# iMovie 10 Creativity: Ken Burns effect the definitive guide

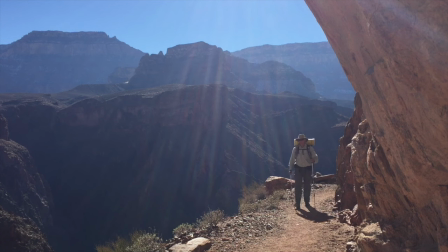0s
If you use iMovie for making your videos, using the Ken Burns effect is something you should really master. Ken Burns effect is one of the great creative tools provided by iMovie.
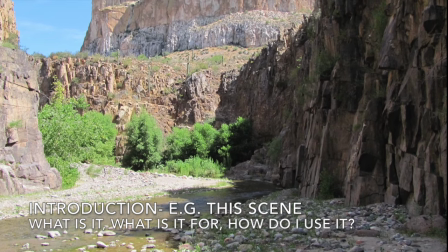11s
If you've ever watched one of Ken Burns' documentaries, say of the Civil War, you're familiar with the Ken Burns effect.
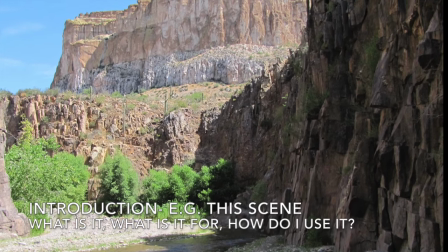18s
It's basically just panning and zooming inside of a still photograph.
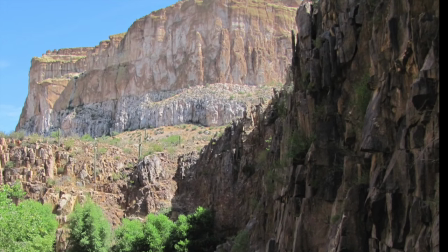22s
I'll show you not just the mechanics of the Ken Burns effect, but how to use it creatively to make your videos special.
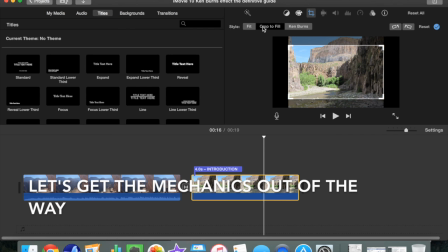29s
The Ken Burns effect is found under the cropping tool. You can either crop to fit, fit, or use the Ken Burns effect. Once you have the Ken Burns effect enabled, you'll see two rectangles on the preview screen.
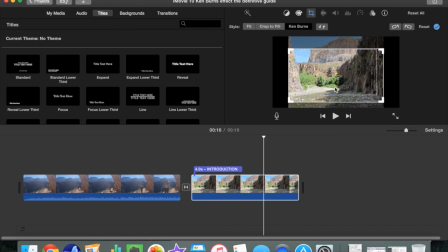42s
There you can change the panning and zooming parameters of both the start and the end view of your still photo to your heart's content. You can do this by either dragging the window or changing the corners. You can also hit the little up-down arrow that reverses the start and the end point.
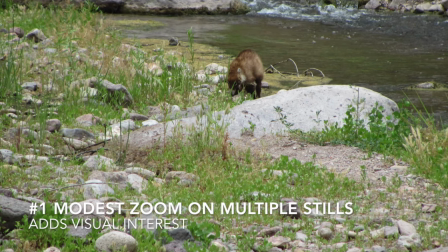59s
The most common use of the Ken Burns effect is a modest zoom across multiple stills.
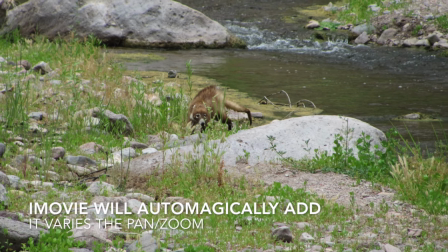64s
This adds visual interest to your video.
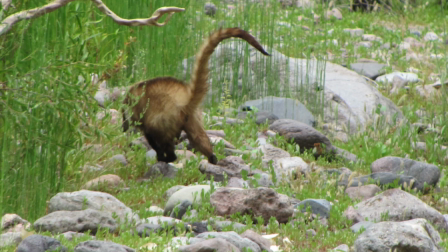68s
iMovie will automatically add this and vary it from frame to frame to retain the viewer's visual interest.
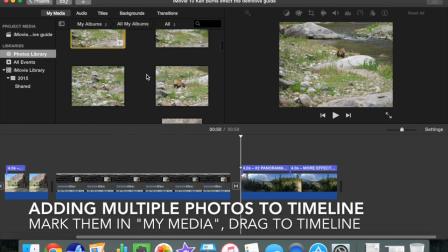76s
Here's how to add multiple photos to the timeline. Mark them in your My Media window.
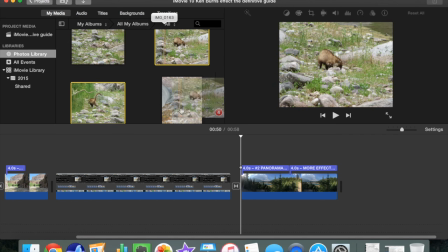81s
You can do that by command clicking. Then just drag them down to the timeline and they'll all come in.
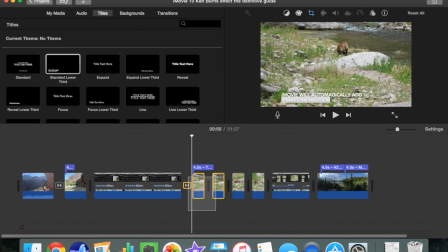88s
If you need to go back and make changes later, you can select them with a rectangle box. In this case, I made a slight mistake by also selecting the transition and the title, so I just command clicked those out of the selection.
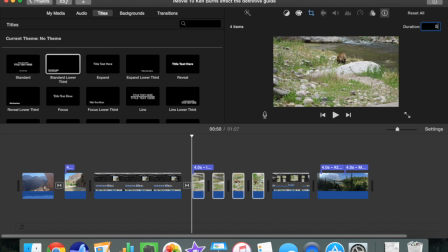101s
I then go up and change the duration in the information window of all four of those to 5 seconds.
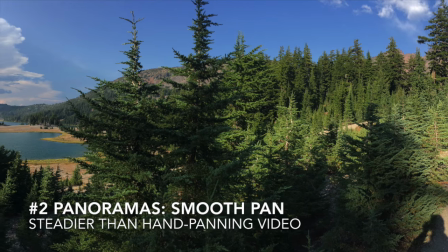108s
The Ken Burns effect is phenomenal for panorama shots. The nice thing about it is you can get a nice
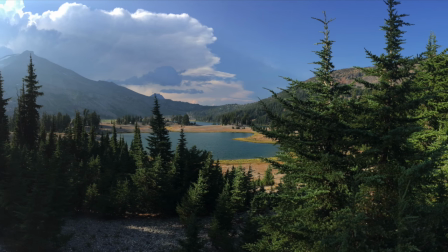116s
smooth pan across your panorama that you couldn't accomplish with a handheld camera.
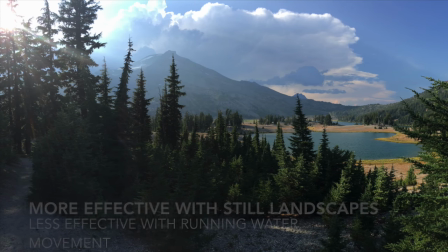122s
This works best with landscape photos where nothing is moving. On the contrary, if you have a setting where something is moving,
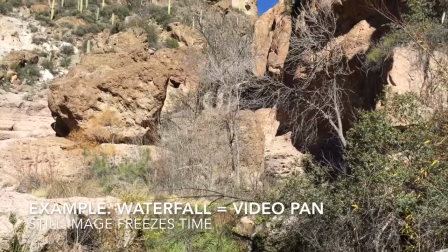131s
like water in a waterfall, that's really best done with a video shot,
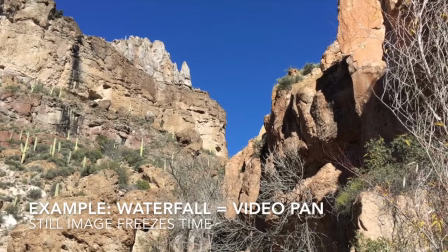136s
because a still shot, it'll be glaringly obvious that you've frozen time with a still photograph,
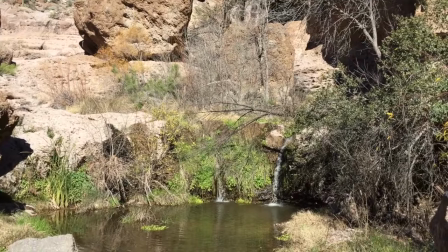142s
whereas the video will retain the interest of the motion.
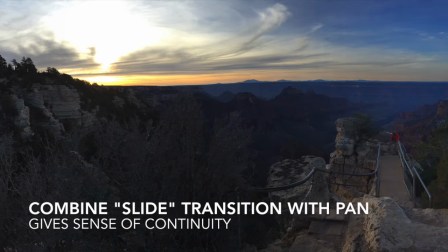147s
A nice trick is to combine the slide transition with the pan. This gives a really great sense of continuity.
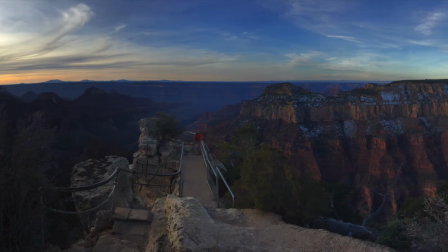154s
If you go back to the beginning of this scene, you'll see the image, the panorama,
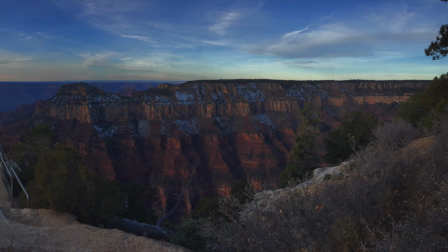159s
slide in from the right to the left, and then the pan, using the Ken Burns effect, continues that motion.
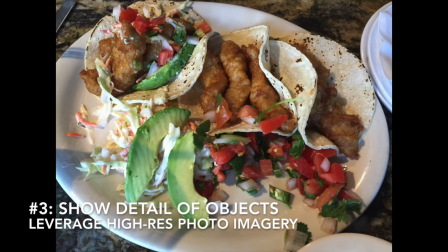167s
Another common use of the Ken Burns effect is to show detail in high-res imagery.
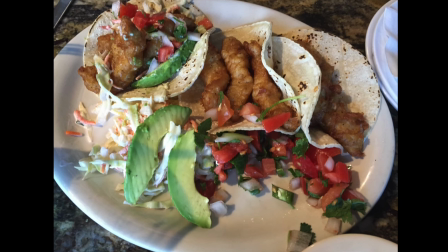173s
This is particularly useful for objects that don't occupy the full frame.
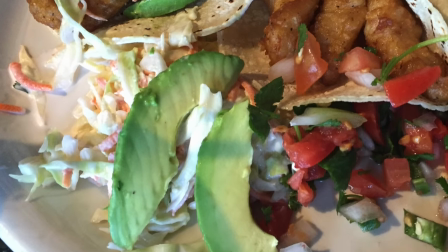177s
So in this case, I'm going to zoom in on the avocados and then pan over to the delicious fish taco that's immediately next to it,
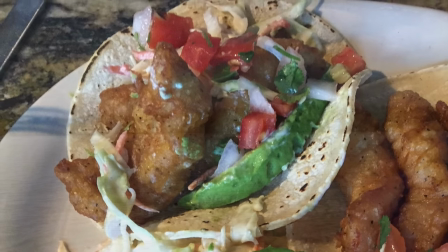185s
staying zoomed in while I do the pan. A little known use of the Ken Burns effect is with video.
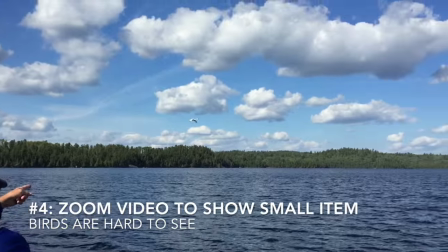191s
In this example, the first set of frames shows a bird flying by,
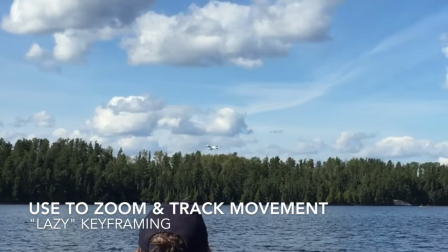195s
and the second set of frames shows the same bird being tracked using the Ken Burns effect with the video file.
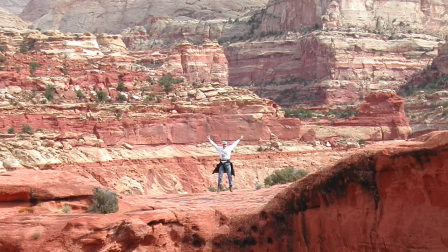201s
Another common use of the Ken Burns effect is to zoom out from a detail in the photo to show surprising context.
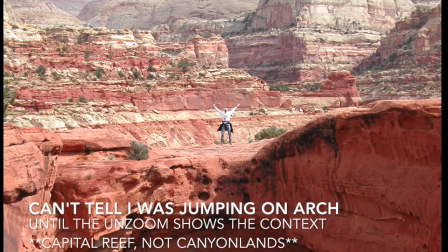209s
In this case, it's not obvious when you're zoomed in that I'm jumping up and down on the Cassidy
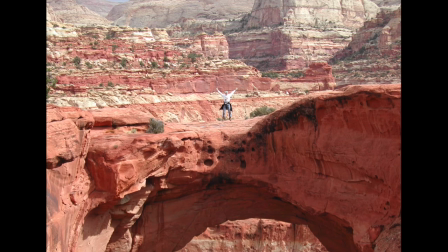216s
Arch in Canyonlands National Park until the zoom backs out far enough where you can see the whole arch.
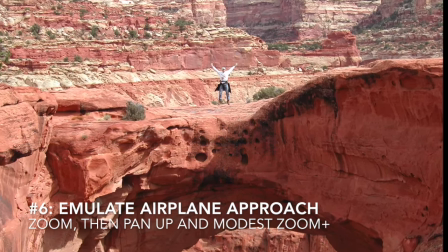223s
Last but not least, you can emulate zooming in like in an airplane approach into a part of the photo.
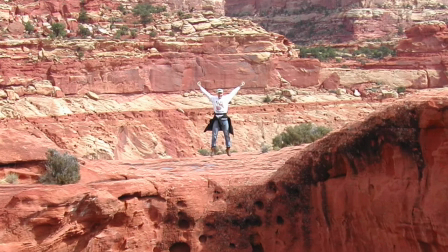230s
First you zoom in, then you pan up and do a modest zoom to emulate the motion that an airplane would do.
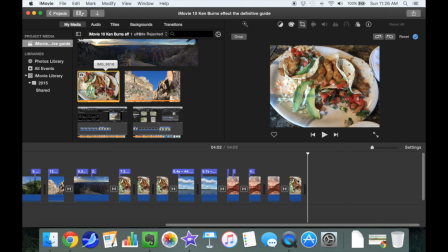238s
In this example, I'll show you how to do multiple pans and zooms within a file.